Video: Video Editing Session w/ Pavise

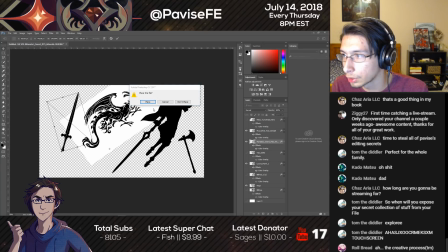Well, we're going to replace this sword with that falchion we had earlier. Of course, that's going to limit us a little bit.
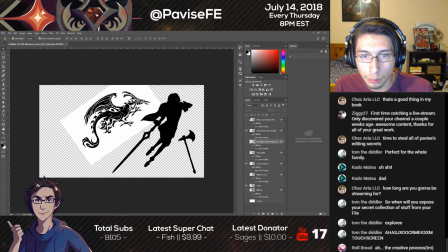Where's that falchion? I mean, we can do some really just wacky cutting. Like, we could just do this.
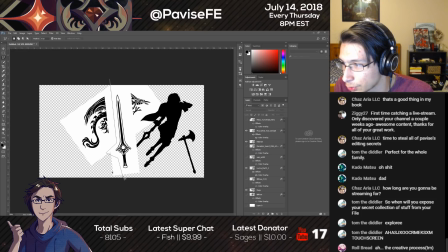Hey, I need to fit you around other stuff, so you're getting cut really lazily. There you go. Boop. Oh, it's a smart object. I have to rasterize it. Never mind. I'll do that later. Just so... Because rasterizing layers is not fun.
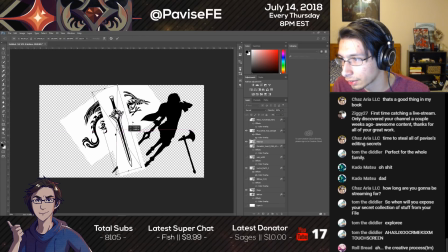So I was going to have this, like, around... A little smaller, too. Where should this be? I can't see where it's gonna fit because it's all white.
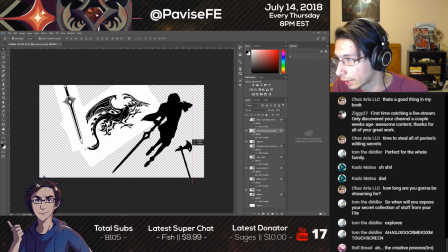It's just gonna be a pattern that's just around stuff. This is gonna be like here. Maybe this could be like
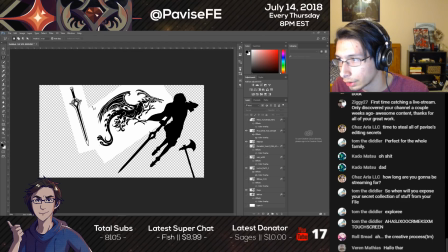about here, and then this is where we slice it. We're gonna have to rasterize it though.
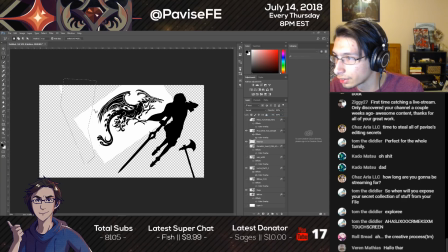Where's the rasterize layer? Oh! Select invert. Inverse. There we go. Better. There we go.
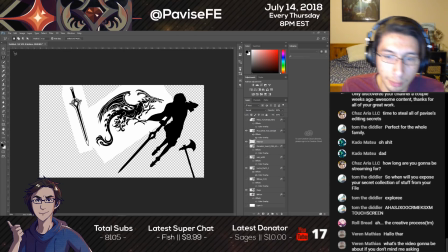And it doesn't matter. The background's gonna be white anyway. What's your video gonna be about? It's about the flow zone. The flow zone. It's about the zone, also known as the flow state.
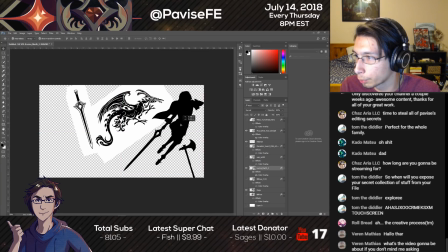So I want a little more space between these things. Also, this style doesn't necessarily match this style. Might be an issue.
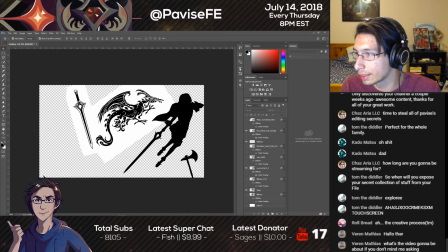Like this kind of white, like this fits the aesthetic I'm going for more than just the straight up black.
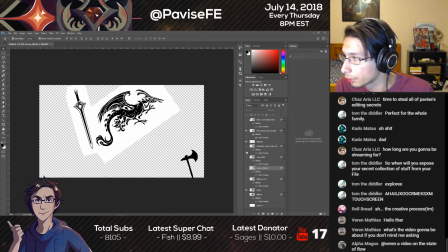Like, but there's only so much I can work with, you know?
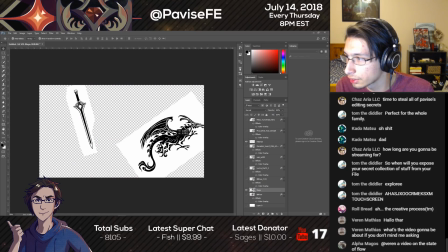Like these are in a similar style, so they work a lot better.
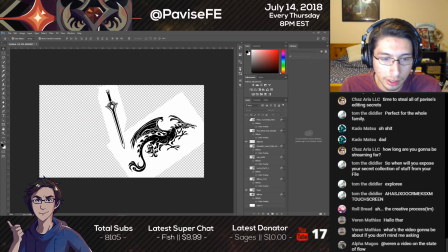And if I drag in Grima here as Naga, I mean they look almost the exact same in terms of at a glance.
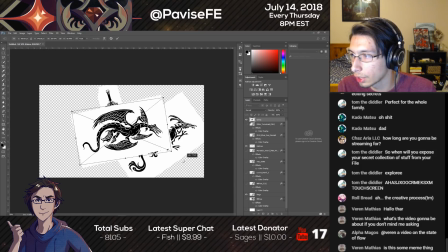If I drag in Grima here
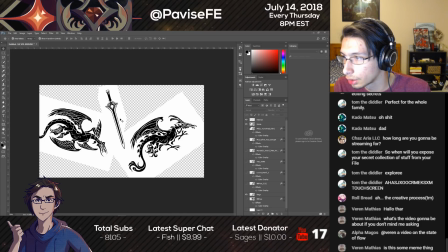and move the falchion to the top layer. Like, these are all in the same style, but there's not many assets in this style, in this art style.
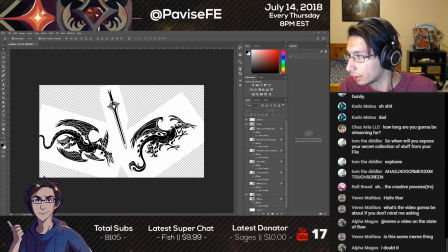Which is not ideal. I probably don't even want 2 dragons anyways.
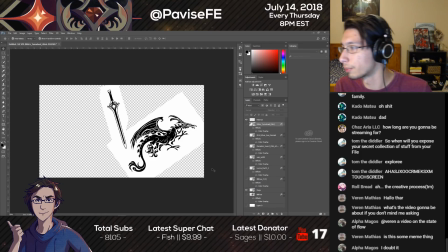No, this is not a meme thing. This is definitely not a meme thing.
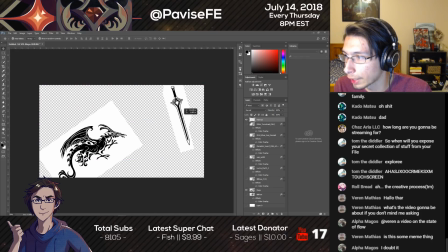So we might just have to mix them around so it isn't so jarring.
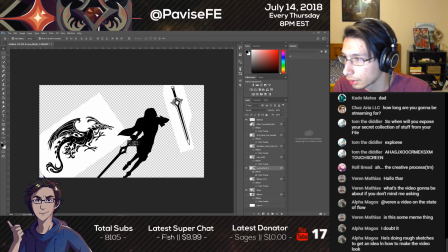Like Lucy here.
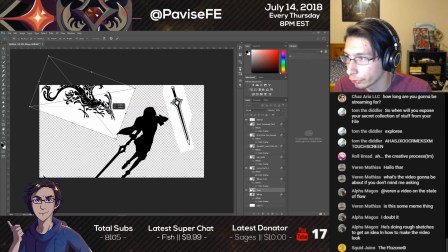I want things coming from the edges as well, so it looks like there's more kind of line around. I want things to be like kind of scattered and a little loose.
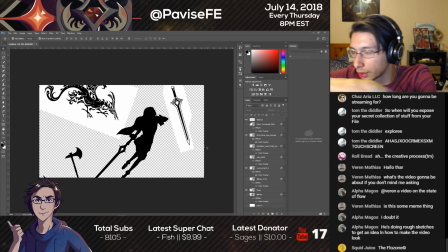Like it's almost like somebody dropped, you know, someone dropped like a basket of Fire Emblem images, you know, and they were just happened to be scrolling past them.
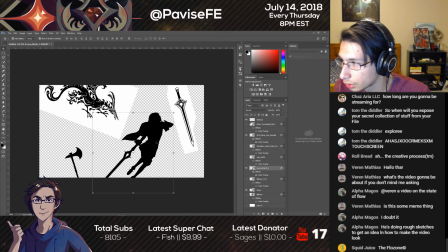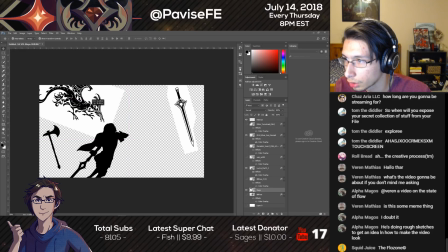That's kind of the vibe I'm going for here. We're gonna need some more.